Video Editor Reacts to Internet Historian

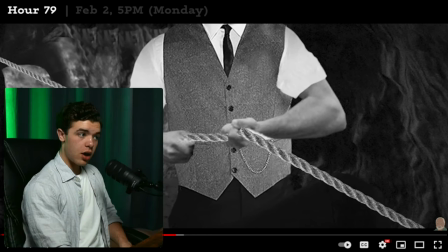[43:33]
I've got that subtle, well, one, the music has gotten very much more dramatic, and it's cutting faster,
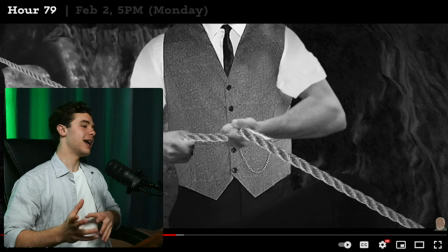[43:41]
which indicates a more stressful situation, obviously more intense, so it's cutting faster between the people. and you know we got some animations of the rope stretching and then the sound effect behind this whole section it's
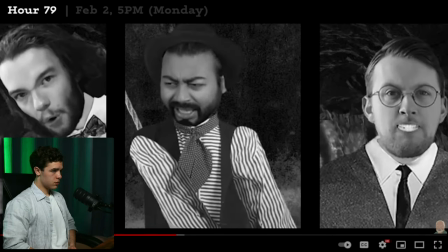[43:56] the clutches of the cave floyd began to scream his body was being pulled up from the
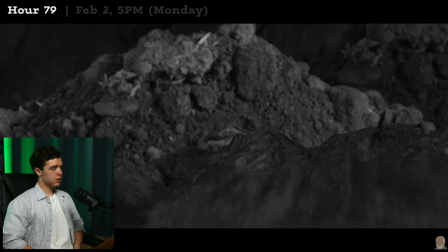[44:02] rubber the gravel was beginning to shift burdon's calls echo through the cave
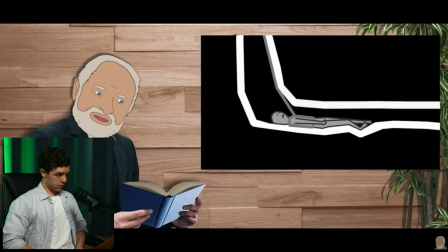[44:09] floyd screamed harder as well all right so floyd is trapped laying
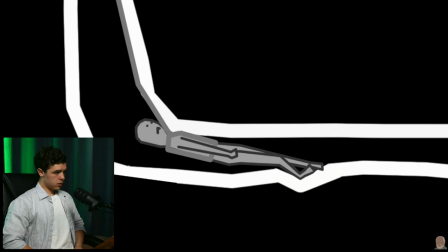[44:13] down like this but the pulling of the rope wrenches him up like this.
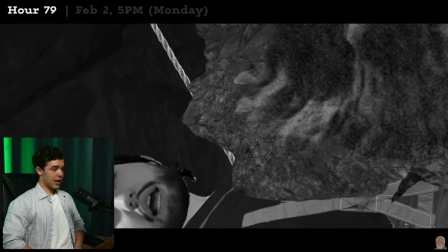[44:19] His torso was being compressed and bent against the ceiling of the trap. It would kill him.
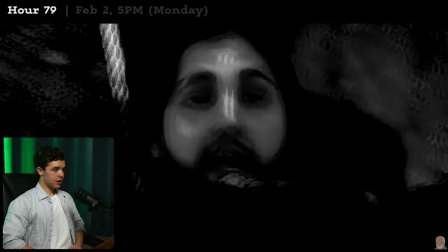[44:24] Floyd's screaming intensified and through gasps was begging them to stop. But it did not stop.
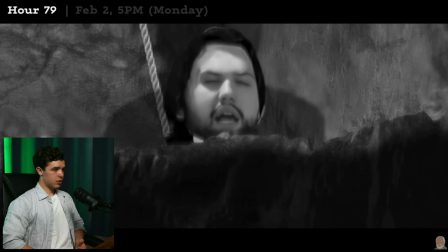[44:30] The agony continued on and on with no progress.
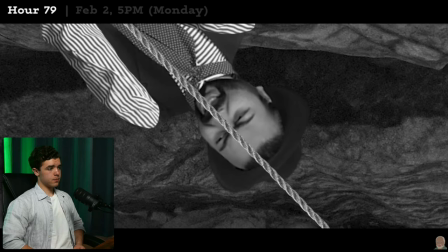[44:36] Enough! Enough! You guys are killing him! Homer quickly spun around and started pulling against the other men.
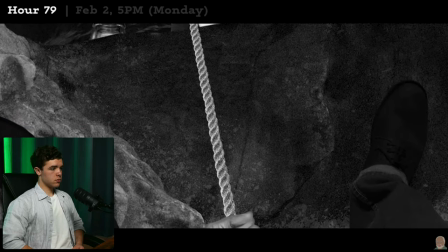[44:42] He threw his legs onto the rocks and propelled himself backwards one man versus five I said stop
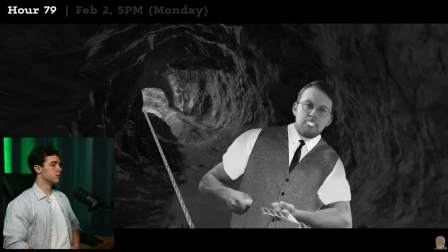[44:48] coursing with adrenaline he pulled the rope free from their clubs imagine
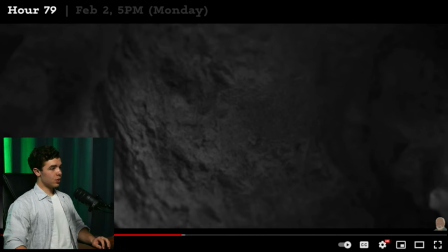[44:56] one guy doing that to five other dudes the
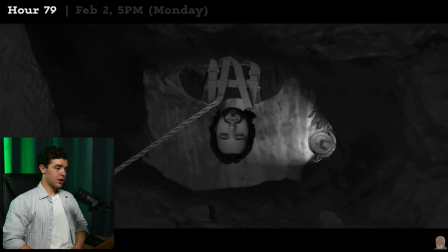[45:03] tug-of-war was over the cave had won Floyd fell back down Homer Miller Burden
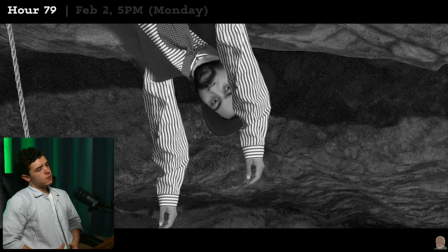[45:10] and the other three men were flat on their backs, panting for breath. The cave would not let this man go.
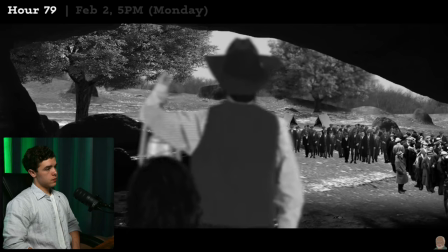[45:21] The futility of the situation sank in and all they could do was leave for now and rest.
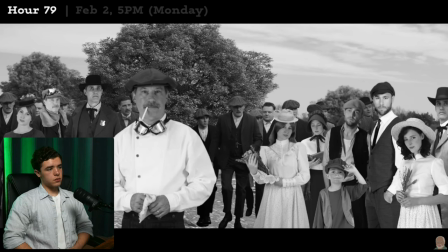[45:28] Outside the number of spectators had increased to 200. They buzzed and asked useless questions and Homer walked dejectedly past him.
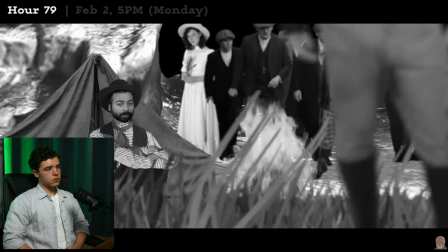[45:37] He sat by thinking what he could do. The cause seemed hopeless.
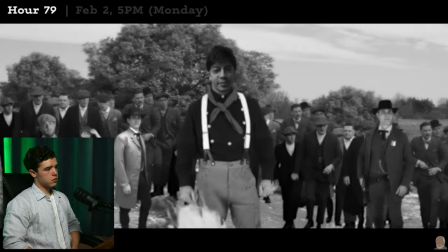[45:42] Homer? Then someone showed up who could turn things around.
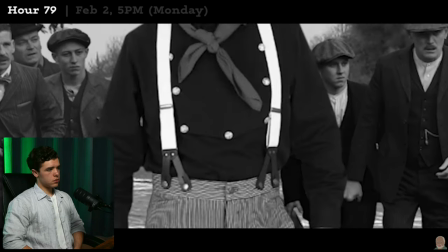[45:47] He looked up to see a childhood friend of both his and Floyd's, Johnny Gerald.
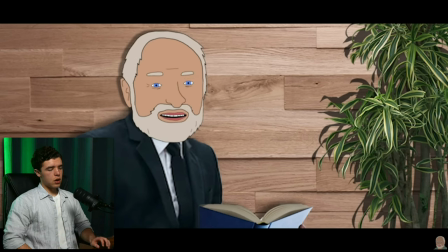[45:52] He was just the man for the job. He was an experienced caver.
The movements are very linear.
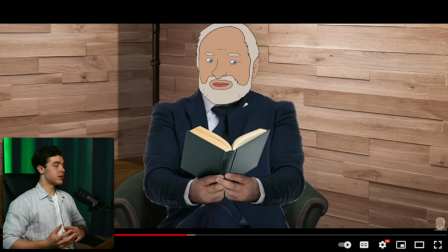[46:02]
It's not, I guess you would say, the movements aren't super
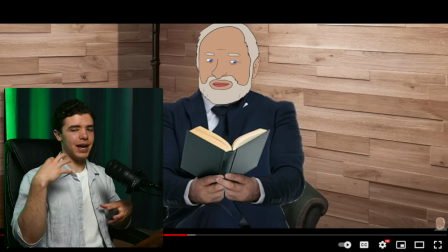[46:07]
pleasing to the eye as far as just, it doesn't seem that natural, like with the whole pan up in some of the zooms.
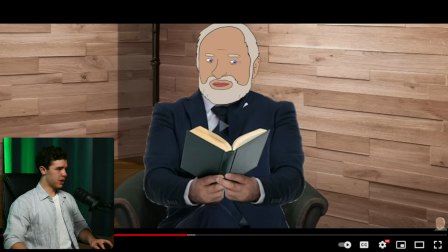[46:17]
It's like that for some of this video.
And he was an experienced cave trapped person rescuer.
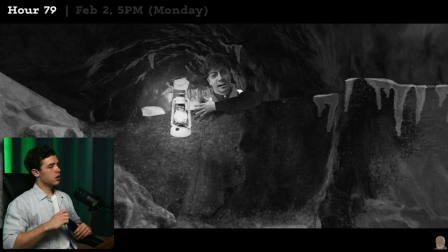[46:25] All right, let me go see him. Well, look who it is. Floyd perked up immediately.
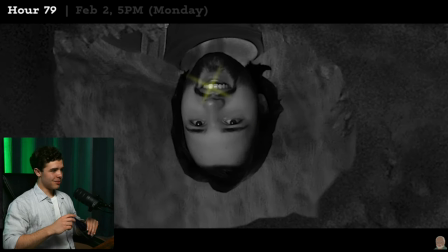[46:30] Yay! Thrilled to see Gerald. The sparkle from Floyd's gold tooth could be seen in his smile.
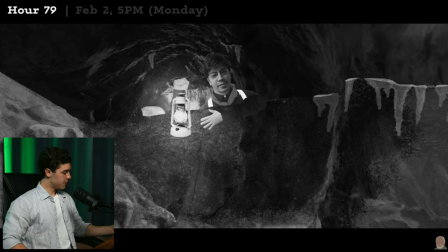[46:36] All right, let's see what we can do. Gerald jumped down.
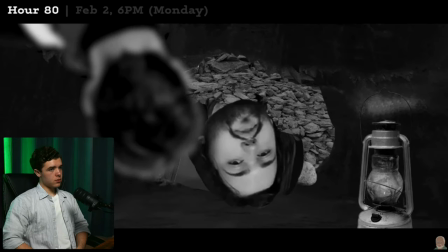[46:40] And then, for the next three hours, Gerald went back to the original plan of digging away the rocks.
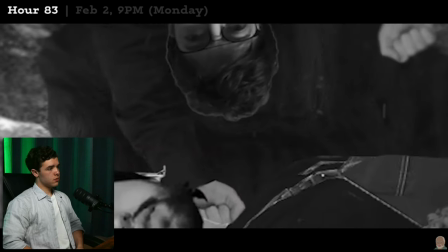[46:47] His stamina was good, and progress was surprisingly good as well. For several more hours, he continued.
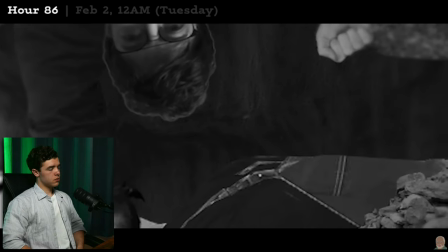[46:54] Just moving stone after stone. A new one would fall in his place, and he'd move that one too.
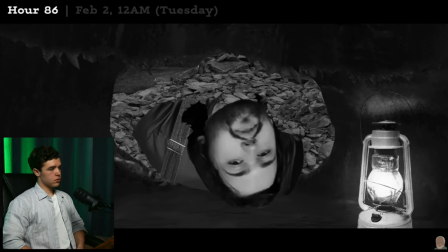[47:00] By midnight, he had enough room to shift position and clear some of the gravel that was at each side of Floyd's body.
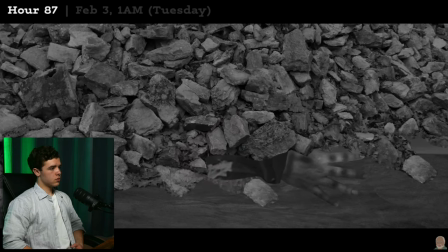[47:07] Gerald would spend several more hours scooping. And it worked. Slowly, more and more of Floyd's body was coming free.
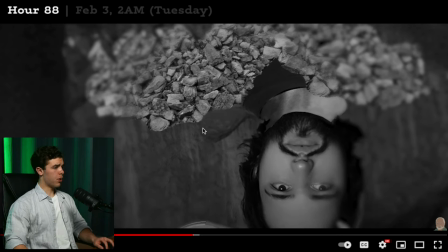[47:15]
Some blurred edges focusing on the parts that he's removing. I see.
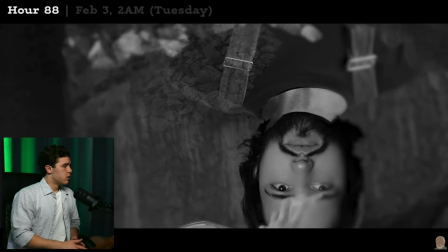[47:22] From the rubble, the lower shoulders, his chest, even his hips and thighs, it was incredible progress.
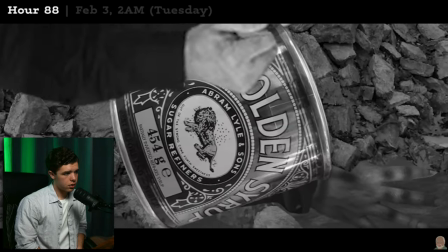[47:29] But Gerald wasn't done yet. He kept going until practically all of the rubble, except a few harder to reach piles down by his legs, remained.